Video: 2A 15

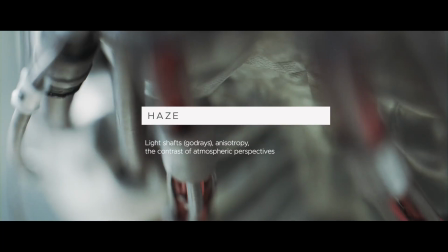0s
If there's one thing that is a guaranteed booster of a cinematic quality of, I would say, any shot, it is the atmospheric haze for sure.
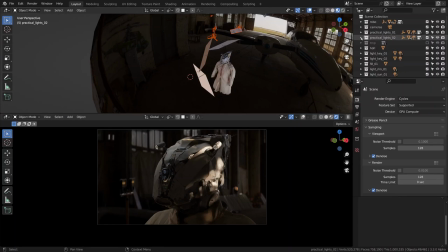9s
It is one of the best tools for creating that highly desirable contrast of foreground and background elements, and it would be a shame not to pick this low-hanging fruit. I'm gonna create a new collection called Haze for this as usual. Then to fill some volume up with haze, we need something like a cube.
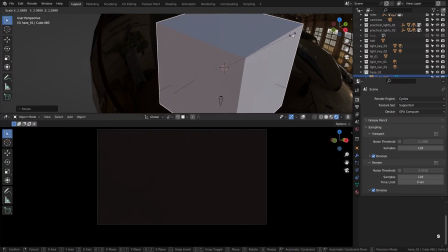28s
Okay, now it doesn't need to cover the entire scene, but it can.
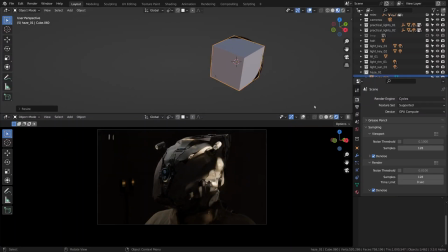33s
So I'm extending it all the way to the edges. To hide the cube in the material preview, we need to come over to the viewport display and change the display type to bounds.
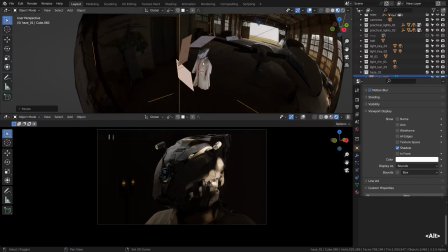44s
This way we'll just see its bounding box and that's it. It won't mess up with our 3D cursor as well.
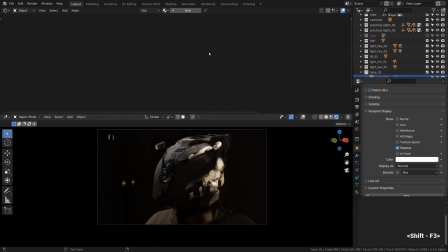53s
Cool. What we can do now is come over to the shader editor with Shift F3 and create a new material there.
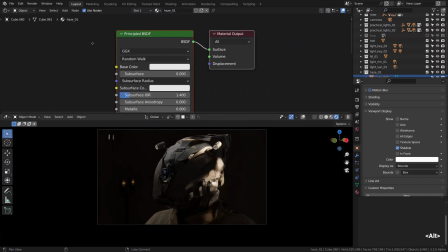60s
The default shader can be replaced with a principled volume shader instead.
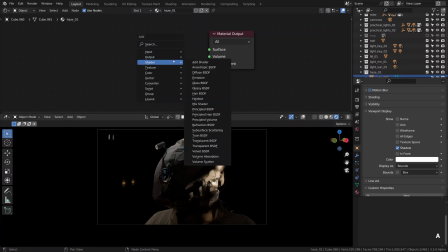65s
So Shift A, shader, principled volume.
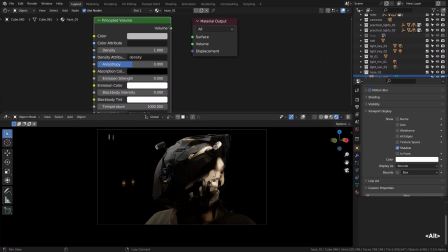70s
As a quick note, it is important to plug it into the volume socket of the material output rather than the surface one. It's easy to miss that thing. Okay, the screen went black because the volume's density doesn't allow any light to punch through,
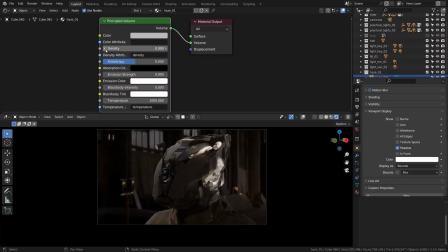85s
so we can decrease the density to make it look like someone has made a few puffs of steam from a smoke machine or something. 0.01 looks nice, 0.02 is already too hazy for my taste. A sandstorm type of vibe, which is a bit too much.
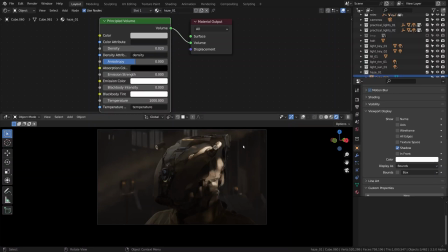103s
But at least we see the light shafts now, which is a neat byproduct of having haze in your scene. Okay, 0.01 then. Settled. A quick before and after.
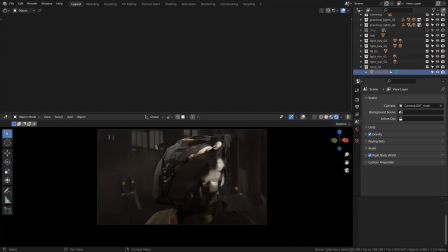116s
OMG, it does look incredible though, such simple effect.
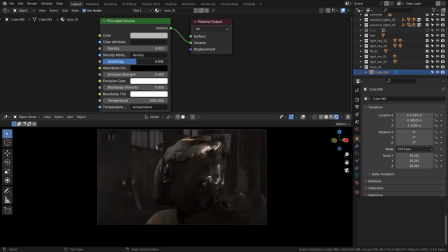120s
As we've mentioned in the first chapter, anisotropy can be hard to put in words. I imagine that it allows to shift the scattering in the direction of our light sources, if it's a positive value, let's say, or in the opposite direction if it's negative. I think you can see the difference.
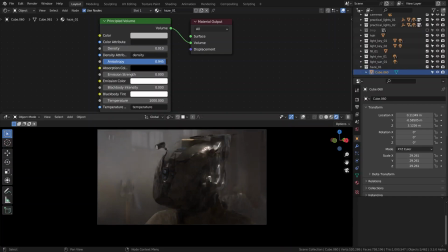140s
The caveat of using a really high anisotropy though is that the fog really gathers around all light sources, even the hidden ones, and it kind of reveals their location, and that's probably a bit awkward.
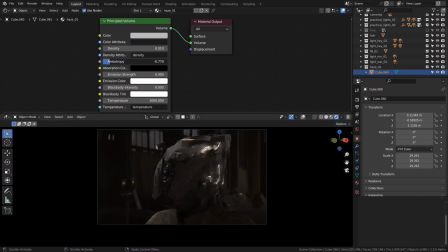155s
And the negative values should make it look more like a dusty volume rather than a volume composed of gas particles. But I still think that the best way to feel how this really works is to play with this slider yourself.
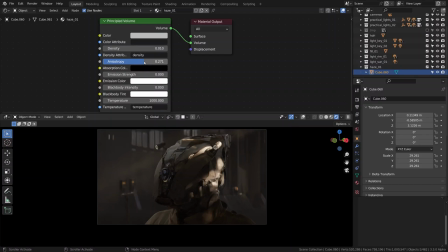168s
I'll keep it around 0.27 or something to keep it relatively uniform with just a bit of shift towards our lights.
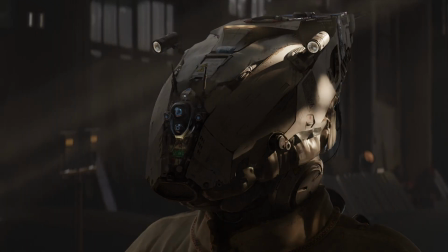176s
It's incredible how much the image depth changes with the addition of the fog, right? It is incredible, I think.
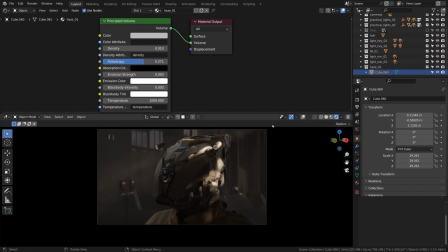186s
Anisotropy could also affect the god ray's appearance. Not always clear in what direction it should be tweaked though, so worth playing with. Another idea that I think is worth trying is to cool down the color of scattering, to add a touch of complementary color contrast going on between the image planes.
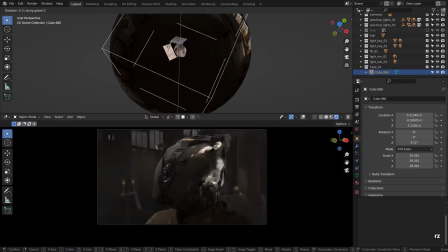205s
Just a tiny bit though. What I also love doing is shifting the volume back and forth as a way to adjust the fall-off of the haze.
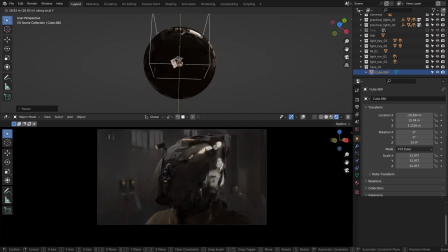214s
It is possible to make the foreground unaffected by haze and push it more towards the background,
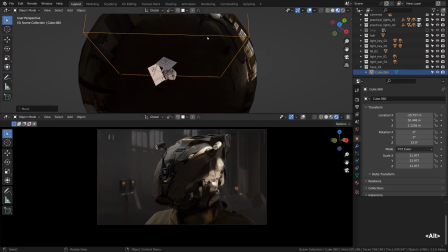222s
or keep it more uniform across the scene. I think I prefer a slightly more gradual fall-off so our robot isn't completely excluded from the haze effect. It feels more integrated when it's like that.